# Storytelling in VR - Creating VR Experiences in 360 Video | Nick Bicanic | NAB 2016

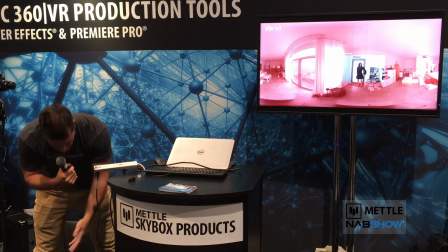8:14 Because what if they're looking like this at the corner of the pedestal, as opposed to looking at the girl who just slammed the door?
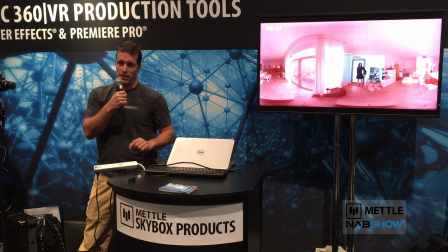8:21 Well, if they're looking at the side of the pedestal, only two things have happened.
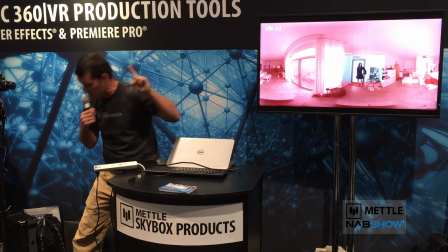8:26 One is they're a VR 360 professional that looks around and sees where all the stitch lines are and is trying to figure out what went wrong.
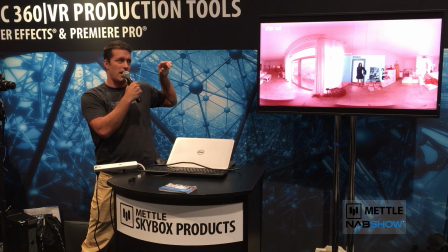8:32 And two, I've entirely failed as a storyteller. Because if I can't retain your attention to a certain area of the scene, either using movement or dialogue or performance or other kinds of cues,
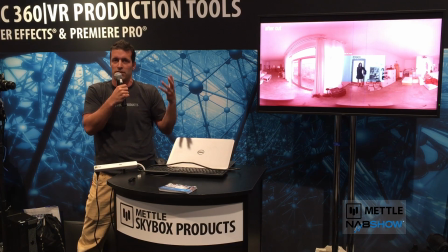8:46 for example audio, I'm screwed, because that means I've failed to be able to enchant you sufficiently to be able to pay attention to my story.
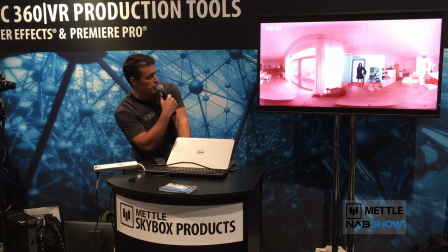8:54 So I'm going to do two more quick examples, which is, here's another cut.
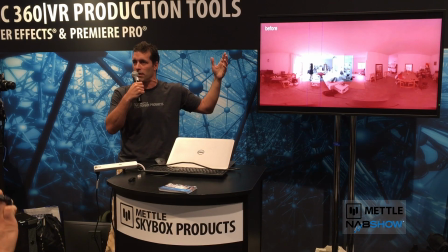8:59 By the way, sorry, this entire video clip, as well as an article that describes this, as well as all these screens, are available.
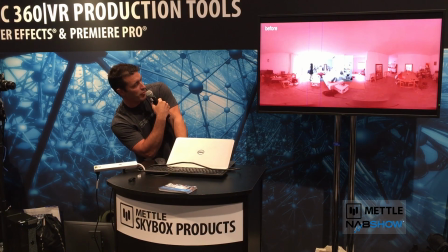9:05 There's a link at the end of this show. Let's see, so this is before the cut, after the cut.
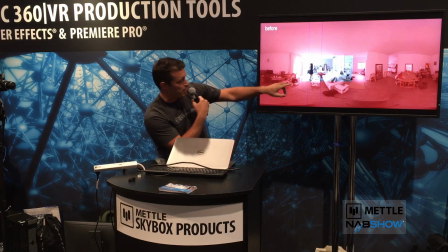9:11 Now this is a reverse. So if you look, what's happening here, these two people are talking.
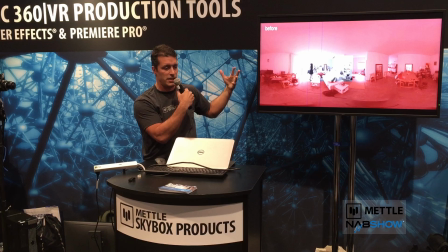9:17 She has just addressed him. In fact, in the scene, she's actually yelled at him about something.
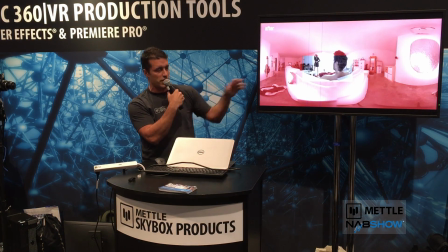9:22 And what I'm doing is I'm reversing to what's kind of like an over-the-shoulder shot.
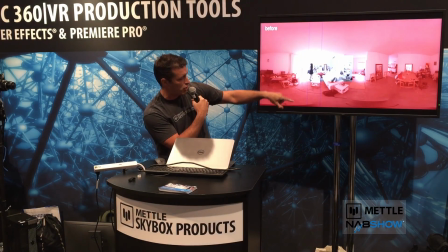9:27 In reality, the 360 camera has moved. In this shot, it's kind of behind this table next to my dining table.
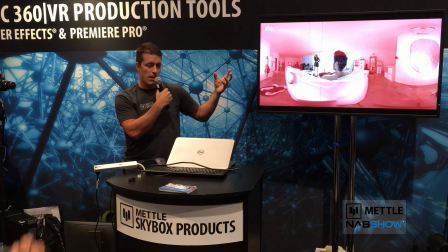9:35 And in the next shot, it's behind the sofa. But what actually happens emotionally is you're feeling his point of view.
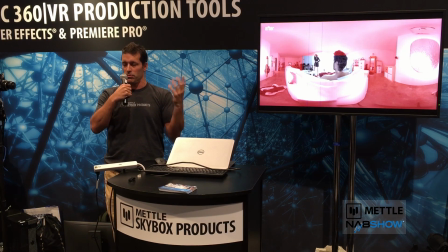9:42 Now again, there are many people who would argue, many traditionalists in 360 filmmaking,
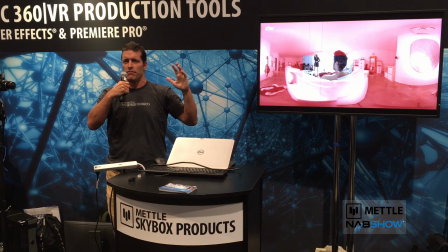9:47 that oh no, you can't do this, you know, you have to take like 15 to 20 seconds at least between these cuts. You can't cut aggressively, you can't cut to coverage. I don't believe that, and I think that one of the interesting things with these tests, oh, just to be clear, by the way, this was done as a test. It was shot in 1 hour.
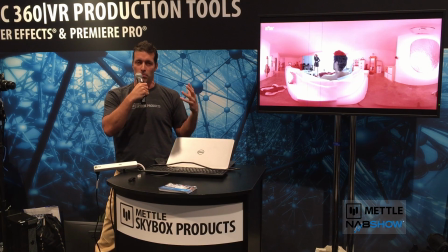10:01 It was shot prior to Sundance, mostly because I was angry with the fact that not enough people were pushing editing forward as in the 360 medium, and frankly, because I'd just gotten to grips with some of the Skybox tools that allowed me to do this, which I'll get to in a second. So, I think there's one more cut here that I demonstrate, which is this is before the cut.
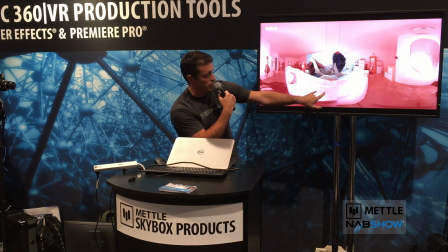10:20 And again, this is your field of view, this is your arc of attention,
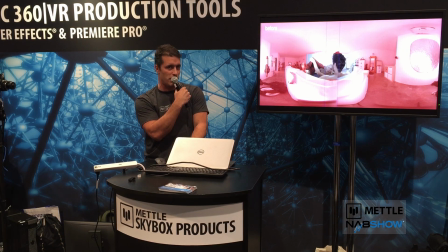10:24 because I'm assuming that if the girl is scantily clad and she's interacting with the guy, hopefully you're looking vaguely in that direction. Otherwise, again, I failed as a storyteller. So, this is the reverse. So now you don't know it's the girl, but hopefully you have an idea that at this point in the scene,
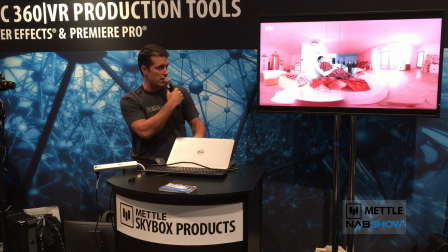10:40 you're familiar enough with the environment that if I cut to a hard reverse, that you're not lost. Again, if you are lost, I failed. So by the way, it's interesting that in this particular article that this links to, there are 2 cuts that failed, and I left them in there because I wanted to illustrate how this fails and why I think it fails,
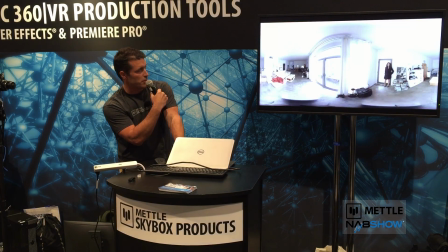10:57 and it talks all about that. So, here's an interesting point. So, when you stitch your stuff,
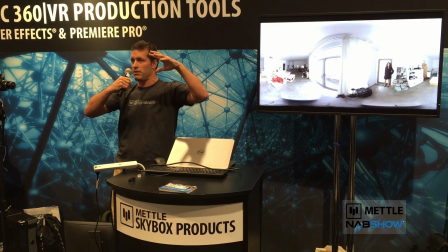11:05 those of you who've never done this before may not realize this, but you bring all this stuff in together and you've got this 360 sphere of images.
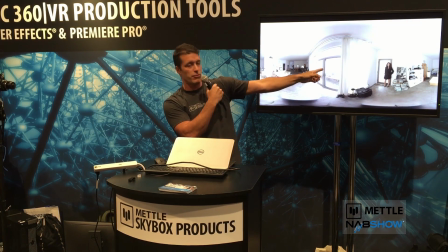11:11 You have to pick a 0 point. You have to pick a default point for what people will look at if you don't adjust the footage at all.
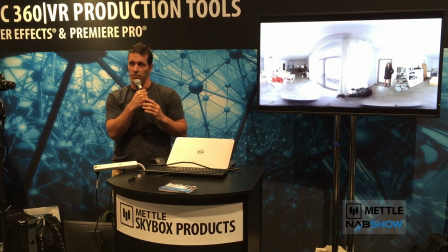11:19 And when you pick that point, you may guess wrong. In fact, it's highly likely that you will guess wrong. However, when you're editing, you will notice, remember that I talked about this whole arc of attention, you notice that you have to slide your footage around, and you have to slide your footage around in order for these cuts to match.
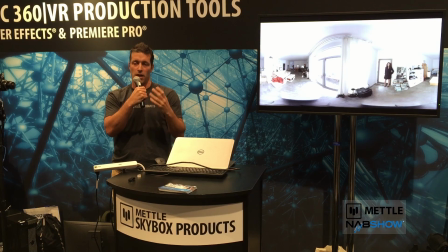11:36 And without being able to do that, it's a complete nightmare to work in this space,
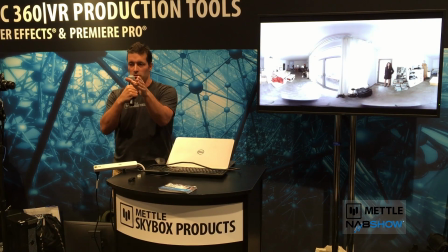11:41 because you have to go back to your stitching program, re-render with a different 0, and then try and make a cut. Well, that ended about a couple of months ago when Chris and his team released an addition to the Skybox toolset,
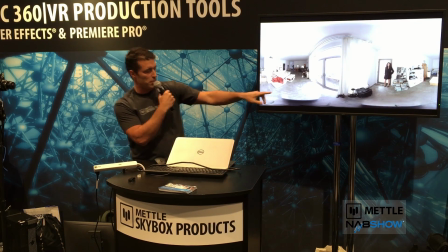11:52 which was a sphere rotation component. So basically the sphere rotation component allows me to seamlessly move my sphere in any particular direction.
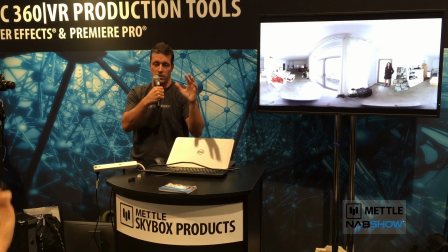12:01 So it's as though I'd gone back to the stitching program, I'd not restitched, but I'd re-rendered the entire output, which you don't have to do.
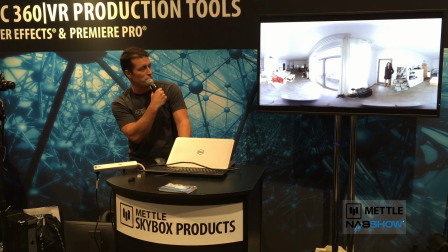12:09 So I think that's pretty much it as far as what I was going to talk about. This, by the way, is the link.
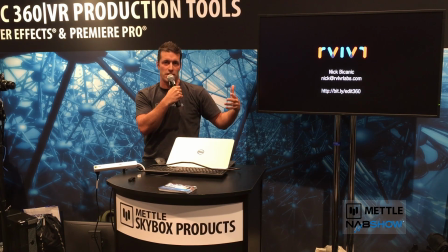12:15 It's bit.ly/edit360. It's an article that talks about all of this in a bit more detail with the YouTube clip that was a shot of this.